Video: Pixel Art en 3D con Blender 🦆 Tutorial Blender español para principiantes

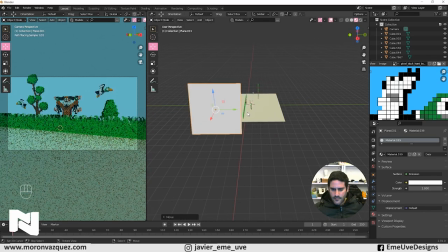1731s
Voy a poner que esté todo bien. Lo voy a poner por aquí, más o menos. Ahí está. Que emita luz.
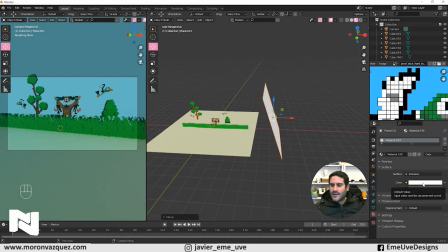1737s
Y esta luz no voy a hacer que sea blanca. La voy a poner un poquito amarillenta. Ahí está, un poquito amarillita. Entre el celestito del wall que tenemos de fondo y esta luz amarillenta va a tener un toque muy interesante en nuestra escena.
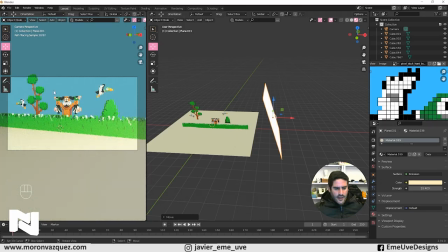1750s
Y ahora le voy a dar potencia. Estáis viendo aquí a la izquierda cómo va quedando todo. Le voy a dar potencia ahí.
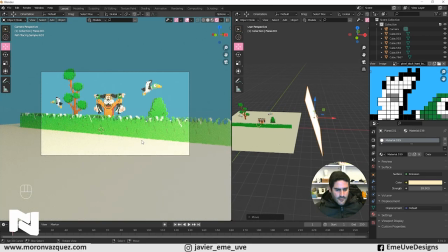1756s
Vale. Y yo creo que casi casi que tenemos esto medio, medio, medio, medio, ¿vale? Medio, medio. Ahora podemos jugar con las sombras de nuestro escenario.
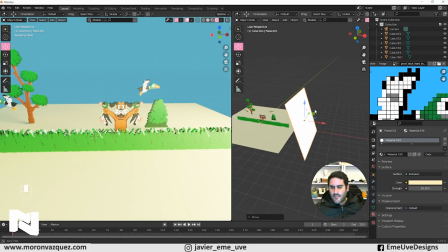1772s
cuanto más mayor sea este plano, las sombras serán más difuminadas, ¿veis?
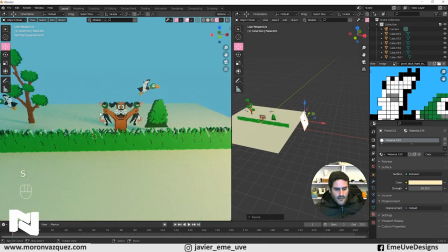1776s
Cuanto más pequeño, las sombras serán más pronunciadas, tendrá menos luz, pero podemos darle más potencia.
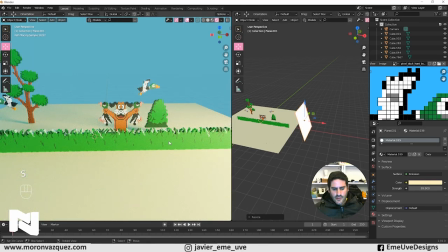1782s
Ya es cuestión de cómo queráis generar la sombra. Aquí, como no se ve mucho, no importa tampoco mucho. Lo que sí le da más potencia a todo esto. Y ahora luego vamos ajustando.
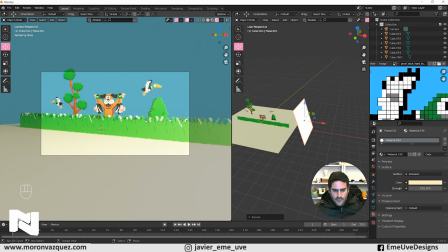1793s
Le doy a tecla 0, a ver cómo se ve por aquí. Y creo que está casi perfecto. Bien, ahora vamos a hacerle el fondo, porque el cielo azul este no me mola.
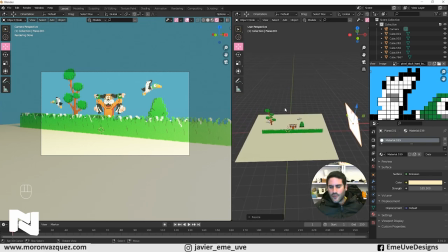1801s
Voy a hacerle como una especie de cartulina de fondo para darle ese toque ahí que yo creo que queda muy, también muy interesante. Le di a Shift A, genero un plano, y a la tecla S para ponerlo bien grandote. Ahí está. Ahora la voy a rotar en el eje X. Le di a RX 90 grados y lo tengo así, ¿vale?
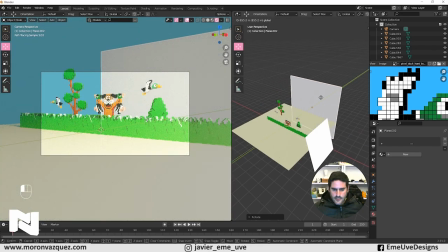1821s
Y ahora me lo traigo hacia aquí detrás. Vale, lo voy a poner aquí.
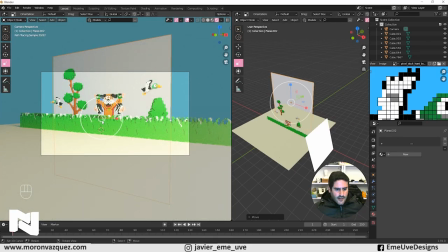1826s
Y ahora pues lo voy a, aquí en Scale, lo voy a estirar un poquito de esta forma, vale.
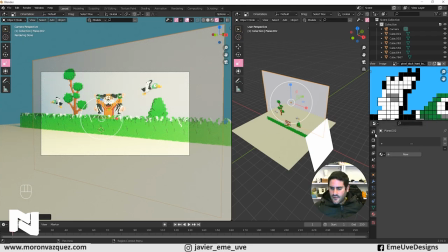1832s
Y ahora a este fondo le voy a dar un color pues de cielo.
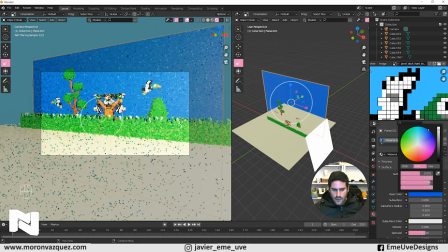1839s
Así, una cosa así, puede estar chula. Es así, más o menos.
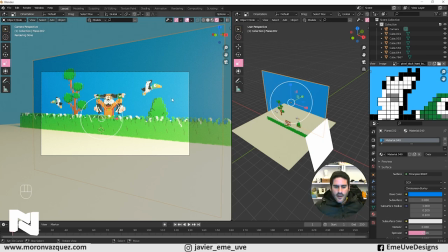1845s
Es un... ¿Veis? Y como la luz viene por aquí, genera como por aquí una entrada más de luz y aquí se va oscureciendo. Y yo creo que genera un toque, un ambiente interesante. Ahora voy a darle a la cámara.
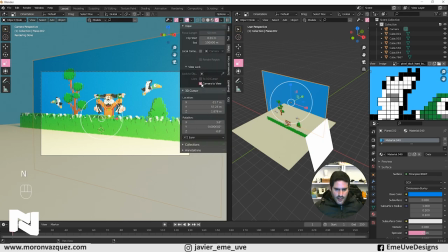1858s
Le voy a dar la tecla N y voy a ajustar aquí en Camera to View para ajustar un poco la escena.
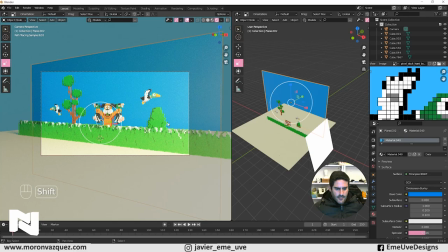1864s
A ver, así, para que me entre más en plano el árbol. Ahí está, yo creo que lo voy a dejar así. Ahí que no me quede en el centro el perro, que tampoco me gusta que esté en el centro.
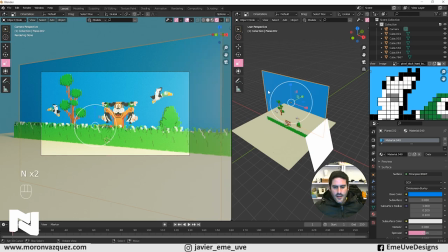1879s
Y listo, vale, le di a la tecla N y vamos a continuar con el acabado de nuestra escena. Vale, quizás le daré un poquito más potencia a la luz. Esto ya es cuestión de gusto para que esté un poco sobresaturado y quizás también un poco de más de un ambiente más cálido a la luz, ¿vale?
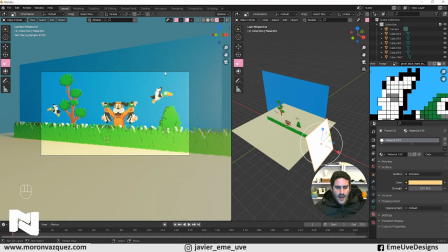1898s
Esto ya lo voy a ir ajustando a gusto. Vale, ahora vamos a hacerle... Vamos a añadirle, vamos a quitarle, vamos a activar, perdón, el reductor de ruido para la hora de renderizarlo. Le vamos a añadir un efecto de lente y un glare también
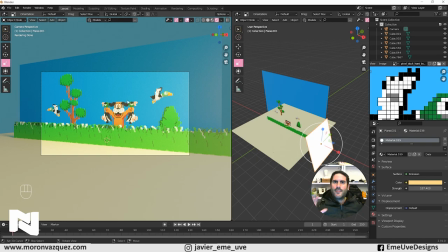1914s
para que dé ese efecto como de pantalla antigua de televisión que tiene ese efectito. Yo creo que queda muy chulo. Así que vamos a composting, le vamos a usar nodos
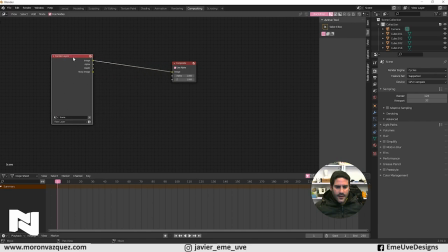1925s
y echamos el render hacia la izquierda y la salida hacia la derecha, ¿vale? Y ahora buscamos aquí donde dice data, vamos a activar el denoise, denoise data, ¿vale? Ahora le damos a Shift A y aquí escribimos denoise. Y lo ponemos aquí.
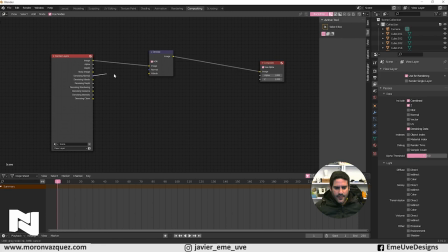1943s
Solamente ya se pondrá en imagen. Y ahora lo que hemos hecho muchas veces, del azul al azul y el denoise albedo aquí, ¿vale? Esto hace que pase por un filtro de ruido y nos renderice la escena sin ruido.
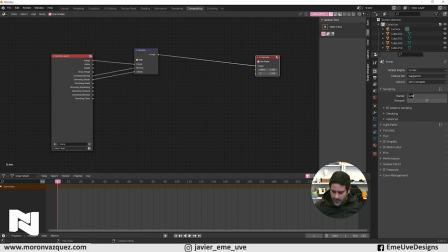1958s
Voy a hacer que renderice la escena 50 de render, ¿vale? Y ya luego lo veremos, cuando haga el render final la subiré. Esto es para hacer una previsualización para ver cómo va quedando, ¿vale? Y le vamos a dar a render, le podemos dar a F11 para renderizar nuestra escena, ¿vale?
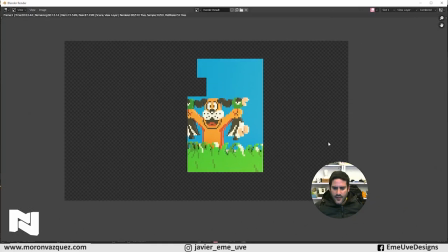1975s
Estamos renderizando en Cycles.